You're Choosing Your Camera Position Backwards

And then the last job that I did, which is where I realized this pattern that I just done the day before I watched the film,
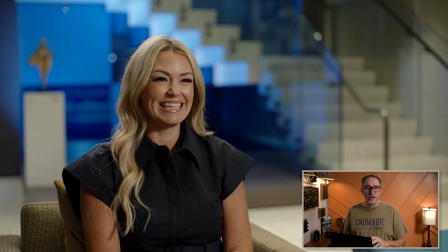(8:11)
was this particular shot where we had this beautiful lobby, this beautiful staircase, and originally my crew had already moved a chair into position, and it was actually I was struggling with it because I just couldn't find it.
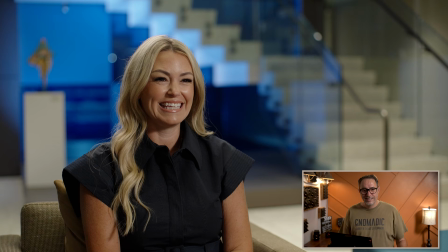(8:31)
I couldn't find the shot, and I said, no, move the chair away. I first need to frame the space. Instead of trying to move my camera around where they had placed the chair in order to make things work,
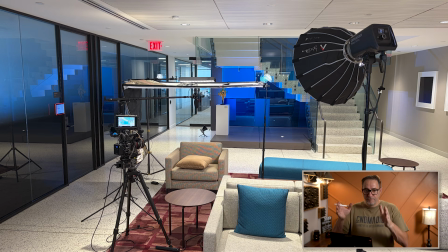(8:45)
I needed to get the chair out of the way, frame the staircase the way I wanted to frame it. Then we could position the chair and the subject in the frame.
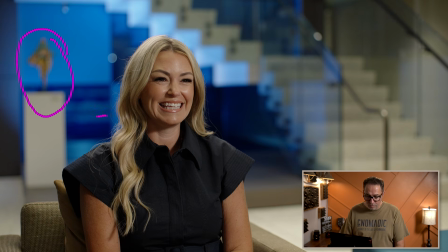(8:57)
We had to adjust the art piece and move it to the side in order to make sure it didn't, stick behind them or was hidden by the subject, in order for us to achieve the final composition. And I thought this was a great example because, I didn't spend a lot of time.
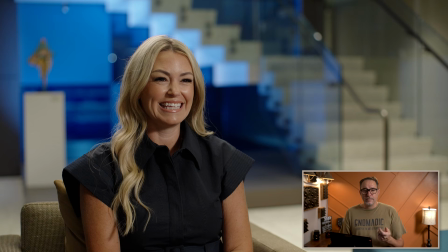(9:16)
I saw it really rather quickly, but, I was wasting time trying to move the camera around the chair, which I have control over, when in fact, what I needed to do was frame the staircase the way I wanted to,
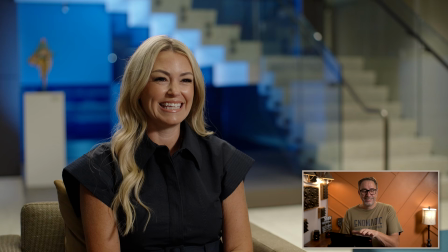(9:35)
and then move the chair in order to find the right composition for my subject.
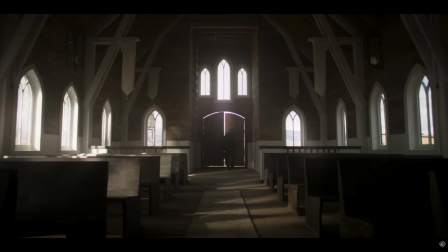(9:42)
It was an eye-opener to watch this film and see that that's how they operate as well,
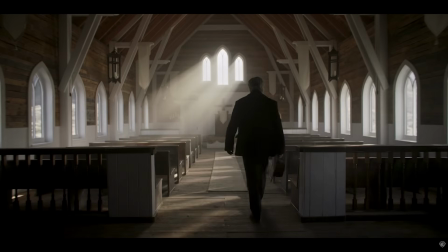(9:48)
and to be able to put it into words of saying, yeah, frame the uncontrollable and compose the controllable. So hopefully This is something, by hearing it, by thinking about how you work, it's something that you could apply. It's something that could help you when you get to a location to be able to identify the elements of the background, of the space that you have that are good, that are supporting your story, that you want to feature, that you want to amplify. Work with those first. Place your camera in a way that showcases those elements that you cannot move, that you want to use to tell your story. And then once your camera is in position, compose the rest of your image to achieve the final look. And if you want to continue building more intentional images, watch my video on using camera angles next to strengthen your cinematography. Thanks for watching and happy filming.